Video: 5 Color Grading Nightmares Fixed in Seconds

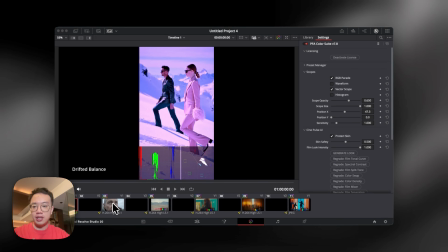0s
The first nightmare is drifter balance. What if your producer or director give you a footage, or DP give you a footage that drifted?
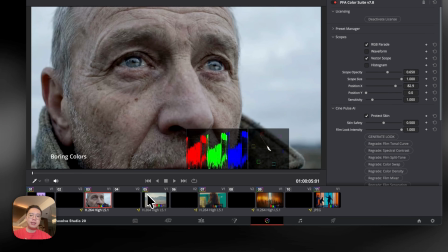6s
And second is, there is really no color in the frame. How do you build emotion with those tools?
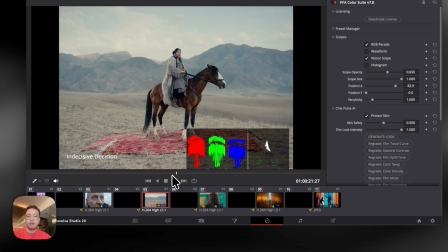11s
Another is your DP or your directors are very indecisive on what kind of color palette they want to do with this shot.
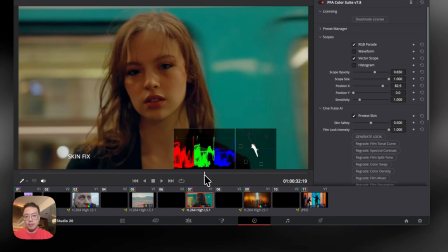19s
And another scenario is where you have to fix the skin. And last but not least is the film reference.
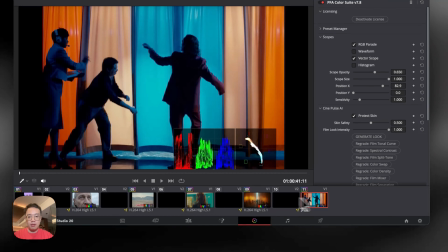26s
They give you a frame that director want, but the set design is completely different than how we bridge the gap.
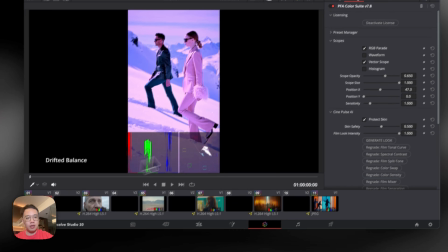32s
Okay, so first case we're looking at is the drifter balance. When it comes to this kind of solution, you just go down to PFA Color Suite, go to Film Mixer,
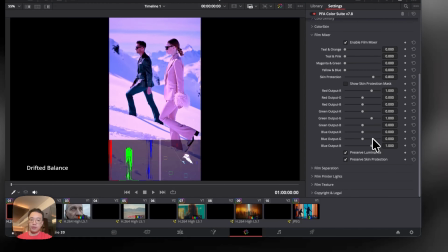41s
and this is the detailed guide on how to properly use Mixer to solve this. So I want you to turn off the preserve skin protection.
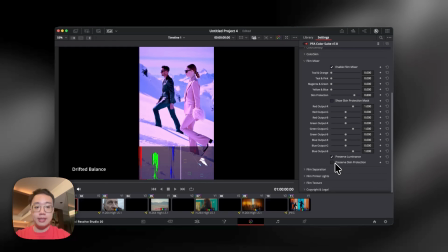48s
So this will work in a traditional non-normalized film mixer way. So just look at the vectorscope. Now we are drifted way into the magenta and blue. So we want to push it to the other side. So look at this. This is green, the secret slice here. So we're going to use the green slider
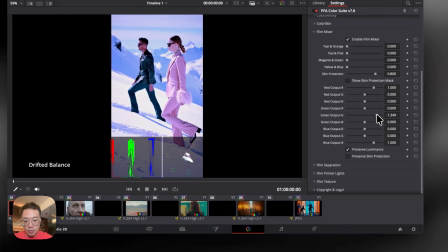65s
and we're going to increase the green so that will help to push all the colors massage to the center.
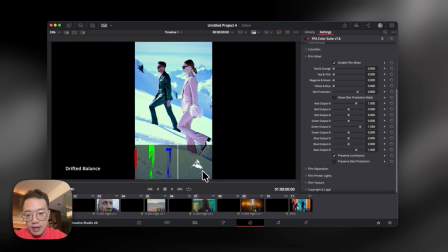72s
Okay. Next, now the scene has too much distribution in the cyan area.
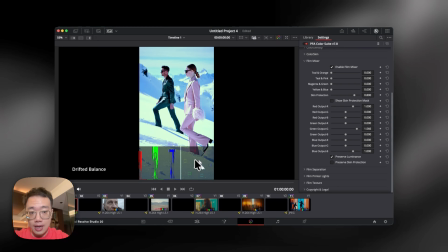79s
We may want to push it back to the red zone to balance it out. So we go to red output, we increase the red output.
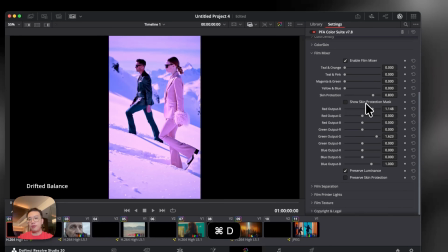88s
Okay, so this is the before and this is after.
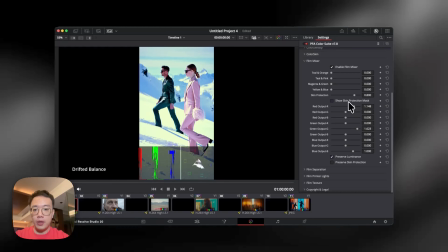91s
So from a completely unusable frame, we have managed to salvage it to create a different look,
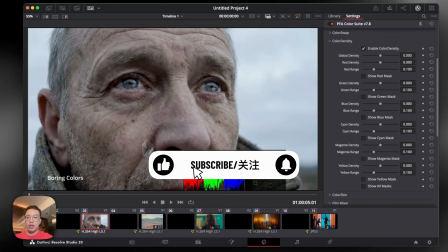98s
but the foundation must be set by the film mixer. Next, what if your DP show you with this shot?
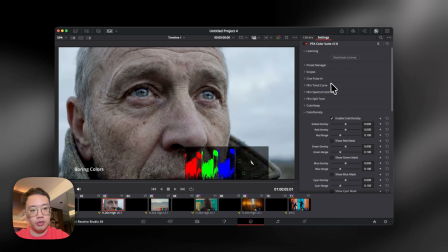105s
There is very little color information. If you look at the scope, it's very neutral.
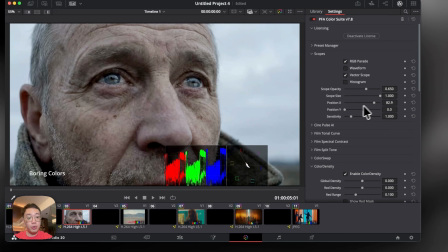109s
And how are you going to build a color palette with this?
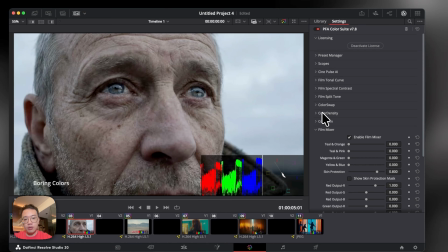112s
So the very powerful tool about PFA Color Suite when you are dealing with frames that have no colors, first go to color density, increase that density a little.
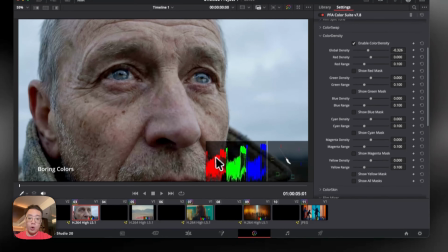119s
So we are increasing saturation, also decreasing the luminance at the same time.
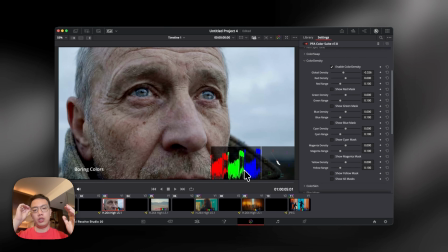124s
This is simulating the film physics, exactly like how we deal with film strips. When more colors blocks more light.
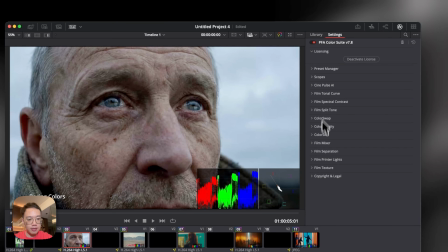131s
So once we have done this stage, we go to printer lights. Printer lights is a very powerful feature because it has shadow and skin protection.
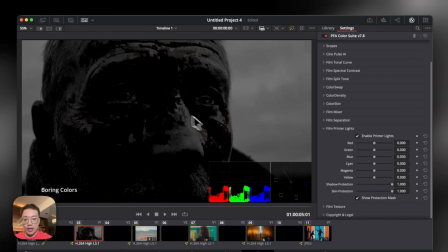139s
If you turn on the mask, you can see where exactly the white area is where this effect will be taking place.
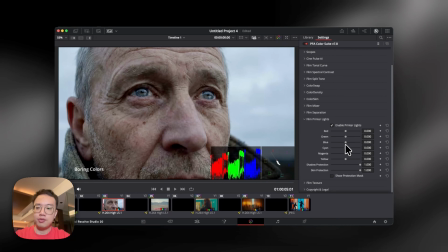143s
For example, now I don't have any colors in the frame. If I want to build that kind of sorrowness, I can increase green, I can increase yellow.
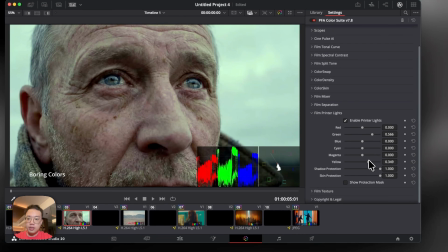151s
Look at how nicely this injects the colors into the frame. And another way, we can increase the teal and orange, or we can drift our color tone film mixer to bring more blue and sorrowness into this scene through the color mixer.
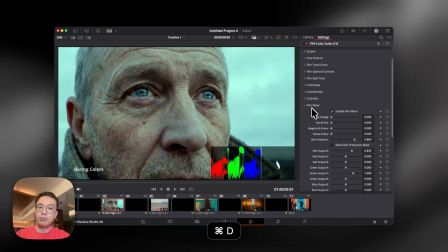167s
And this way, we are building a totally different mood. And then we use film tonal curve.
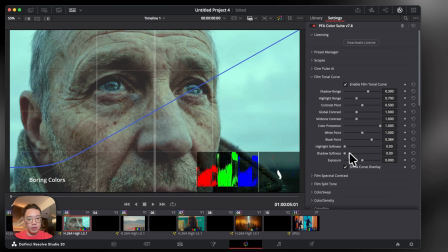172s
We can raise the black points and we raise the shadows to simulate the film kind of texture.
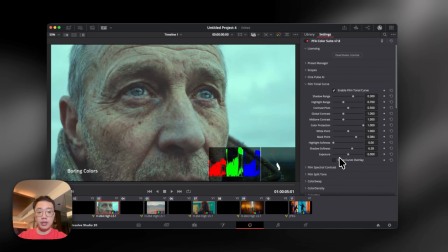178s
And we are pretty much done with the shot. With shot that has very little color information, this is what we can do. If you want to change the mood to the feeling of the shot, just go to film printer lights. Maybe I want to make it more bluish, cyan, make it cooler rather than moody. I achieve it instantly. So that's the power of this.
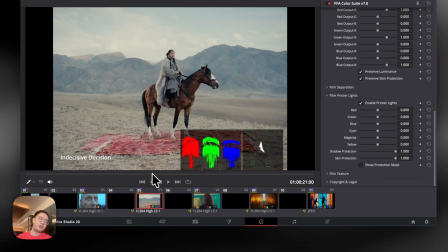196s
So next, what if it's a nightmare where you totally have conflicting opinions on what kind of look is suitable for the scene?
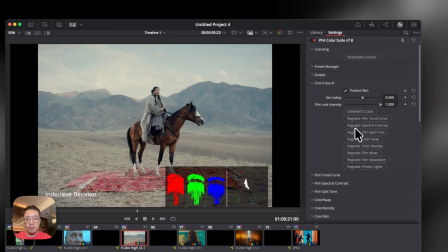203s
And that's when you can go to CinePulse. CinePulse AI is the fastest way to generate any look.
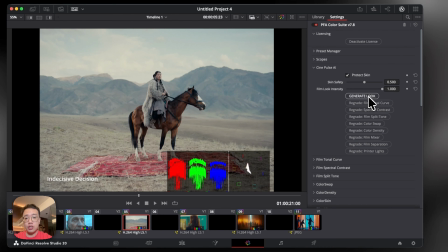208s
It will call up 125 sliders in the entire suite. So when you click generate look, every single look is drastically different. So you can go to reduce the film look intensity. Every single look is drastically different because you are calling 125 different sliders to achieve a look and you will never get the same result. And if you like this tone, for example, you like the treatment, I can go down to the individual regrade printer lights,
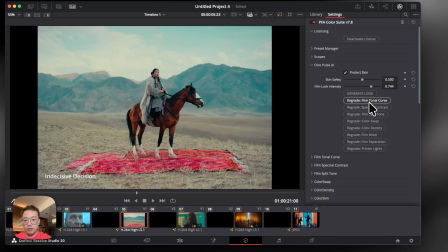236s
regrade color swap, regrade color density, film tonal curve. I can do regional treatment, so I can filter out different look. Actually, I pretty much like this. Then I can go down to fine tune.